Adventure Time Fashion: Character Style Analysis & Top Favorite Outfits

So I definitely want to hear what you think in the comments. But now that we're groovy with the main cast's fashion, style, vibes, let's move into the stars of the show with Marceline and Princess Bubblegum.
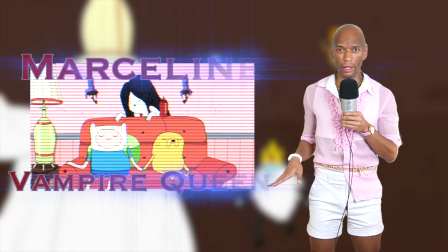746s
Starting with Marceline, I know that she's definitely a crowd favorite. Definitely a complex character.
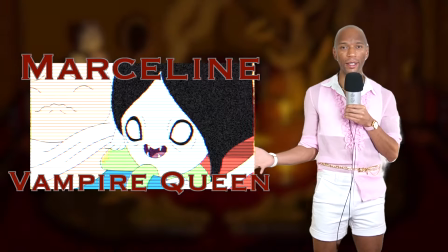753s
She's a vampire queen. She's been around for thousands of years, so that alone can kind of take a toll on anybody's psyche.
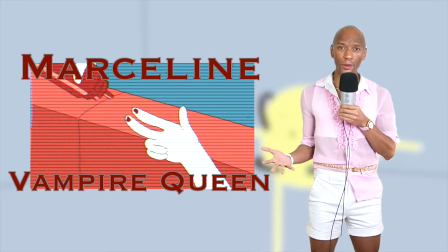759s
But also, her backstory is a bit tragic.
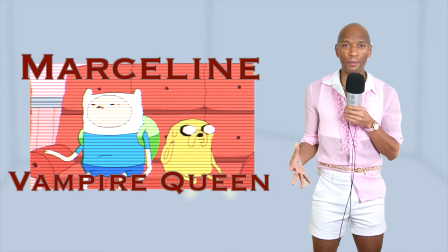762s
She's had quite a few challenges in her life, which has probably led to her being a darker, edged character.
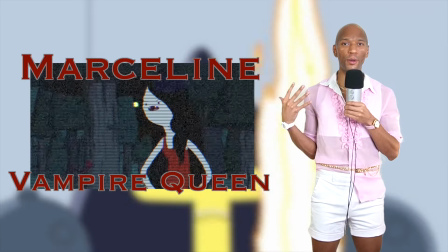769s
But as we see, as she gets to know more people, there is a softer,
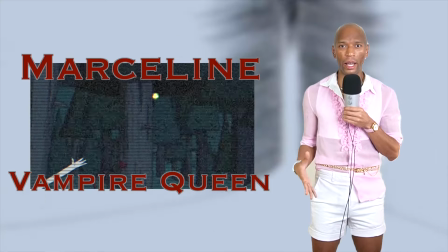774s
vulnerable, lonelier side to her that is just looking for some companionship, care.
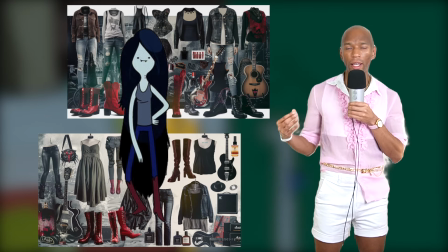779s
I mean, who isn't? We love a rock star, and that is definitely an essence that we can see across a variety of her outfits.
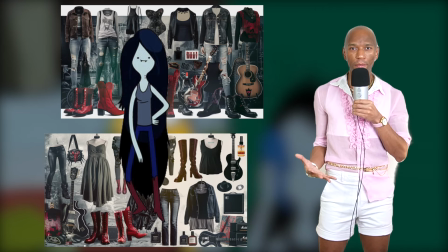788s
Obviously, it's easy to see that she has a bit more of an alternative style,
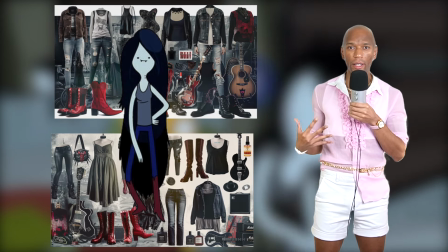792s
but those red boots are very signature and I think give her a good staple statement item that not only embodies her character,
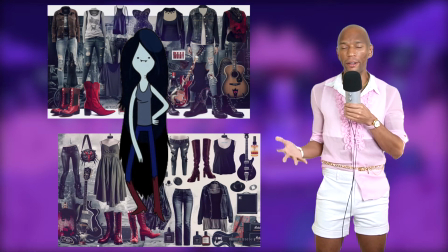800s
but allows her to flex and kind of try out some different aesthetics in a unique and novel way.
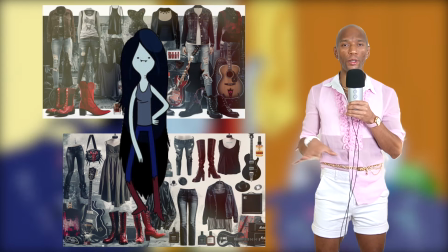806s
Overall, a darker, gloomier vibe to her aesthetic,
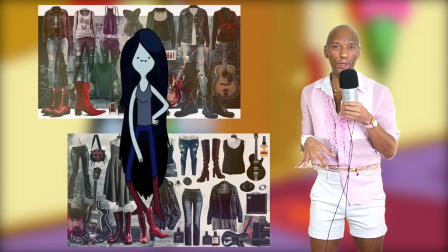810s
but we do get surprised with some kind of cutesier looks as well as some pops of color.
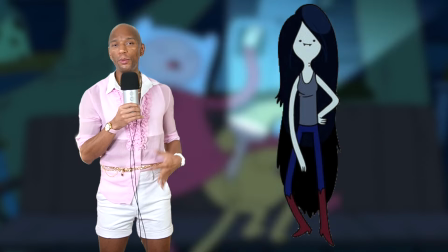815s
As far as favorite looks, starting at the top, we gotta acknowledge her core signature look, right?
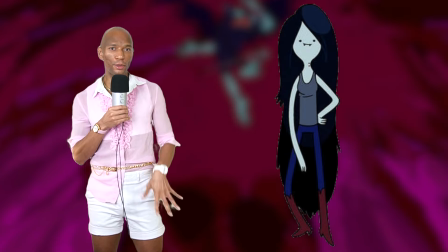823s
Blue skinny jeans, those red boots, and some sort of tank top.
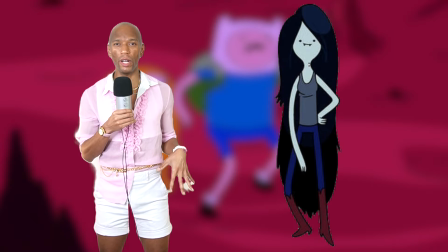827s
A little punky, a little grunge, can't go wrong.
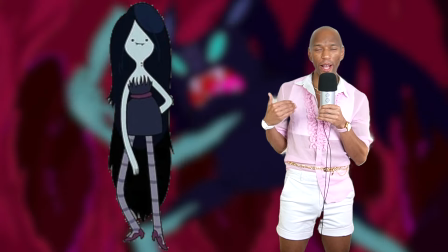830s
Next, we have this cute dress with some spikier elements towards the top of the bodice, which is nice.
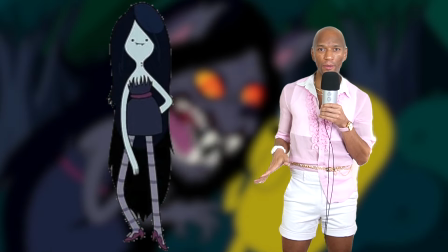837s
It's belted, which is kind of cute.
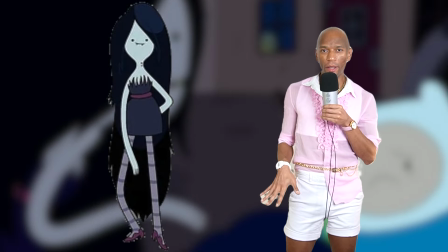839s
The stockings are fun, still muted, but a cute little pattern to kind of add a little pop of personality.
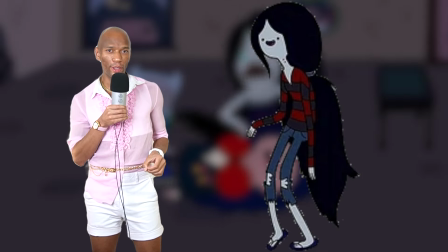847s
And the shoes are cute too. I really love the combo of the sweater and jeans in this look.
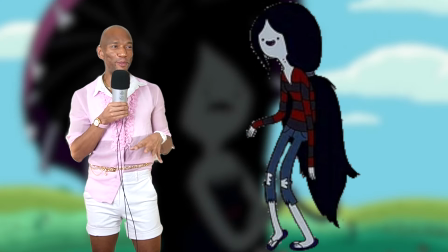854s
It is giving a little Freddy Krueger. I mean, any sort of big striped red and kind of brownish grayish tone is gonna give that.
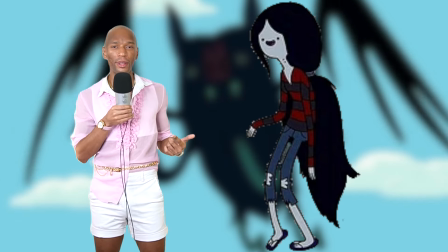863s
I think the flip-flops actually save her. I was gonna say that I don't think I like the flip-flops in this, but it definitely gives it a different vibe.
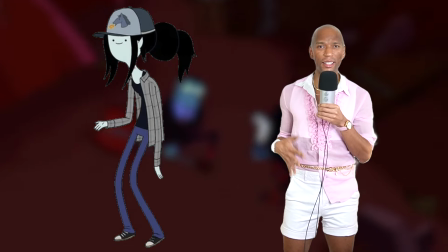871s
This one's also effortlessly cool and laid back. It's also a bit more androgynous, probably because of the hat.
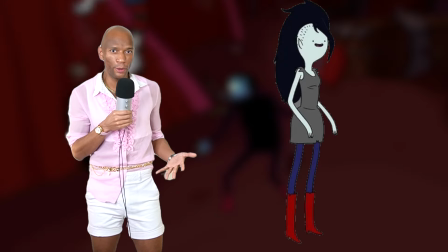878s
Cool, laid back, chill. This one's obviously a good one. It's reflective of her signature outfit.
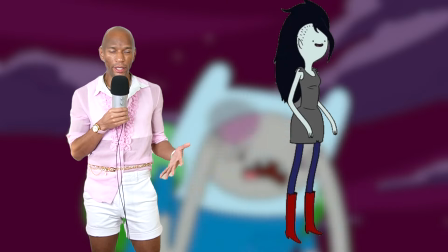885s
We're just getting a bit more of a dress in this case, or maybe a longer shirt. I don't know why.
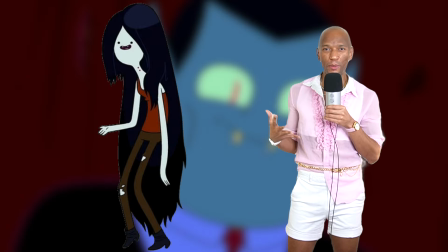890s
I think it's just like the neutral brownish tones, but I'm getting like shaggy vibes.
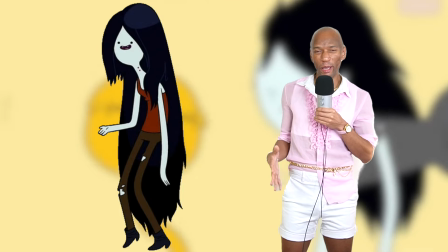895s
She kind of has a groovy energy here. Maybe it's also the long hair giving a little bit of 70s.
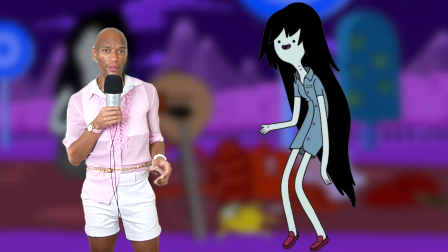901s
Okay, this is one of the first examples of like an oversized shirt that I think just is
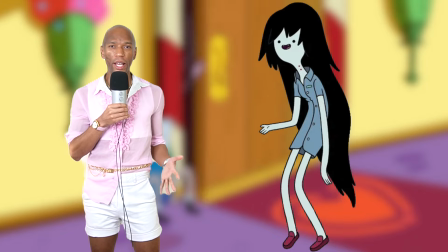907s
a really good look for her and breaks her out of some of that darker pant heavy aesthetic.
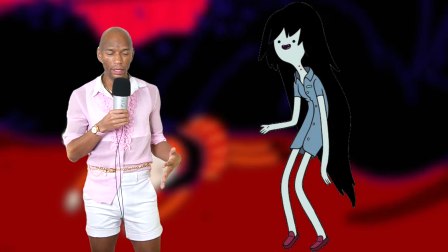913s
It's a nice bright color, so that's refreshing, but not too obnoxiously bright, with also a nice little pop of color in the shoes to complement.
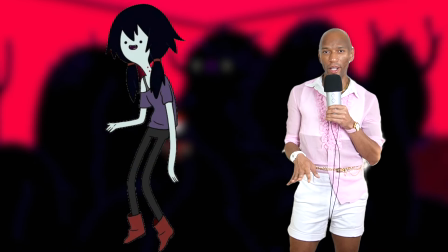921s
I really like the variation of the red boots in this one, a bit chunkier,
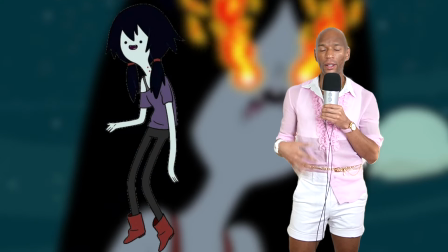927s
which is a good contrast to the overall ongoing skinny silhouette of her outfit.
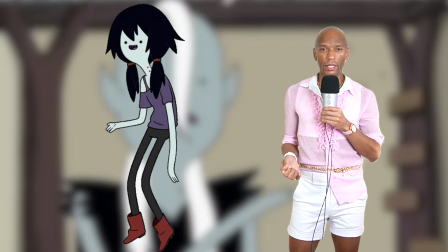932s
Love the casual over the shoulder aspect of the tee, and just love the purple and red and black.
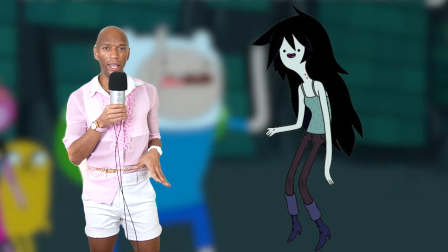939s
I like this outfit too. It's a little bit lazier just because the tank just seems especially low energy, but the boots are really cool.
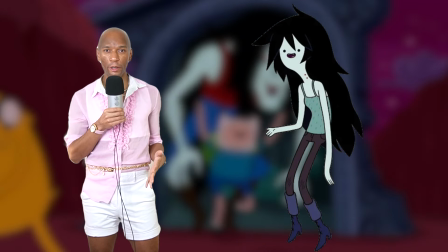946s
I'm really digging those, and the overall color palette is a nice kind of change.
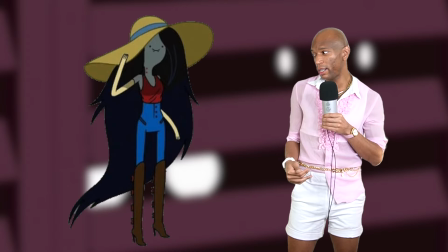951s
This is, I'd say, top favorite outfit of mine. Loving the over dramatic size of the hat.
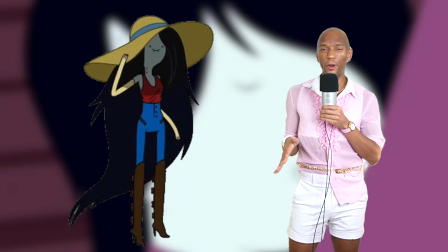958s
Again, a nice contrast to her overall super skinny silhouette.
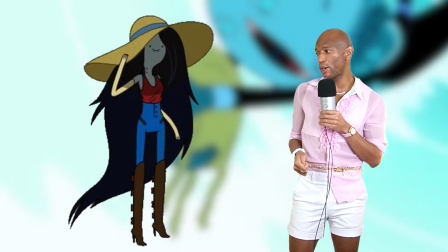962s
Love the high-waisted pants, and then just the tall boots and the really cute little modest red top.
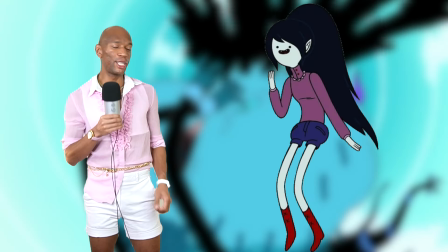969s
It all just blends so well together. This one's also a top fave.
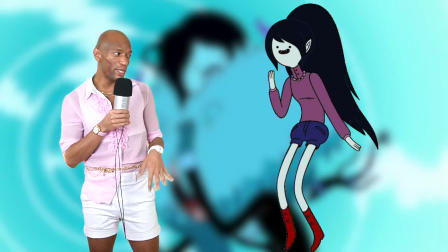974s
It's just so cutesy, and the ponytail hairstyle just makes it feel a little preppier.
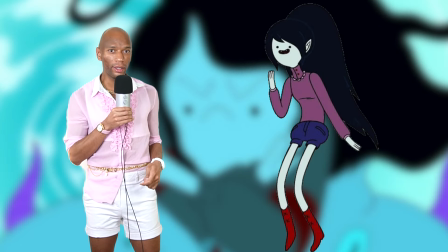980s
Loving the color of the sweater.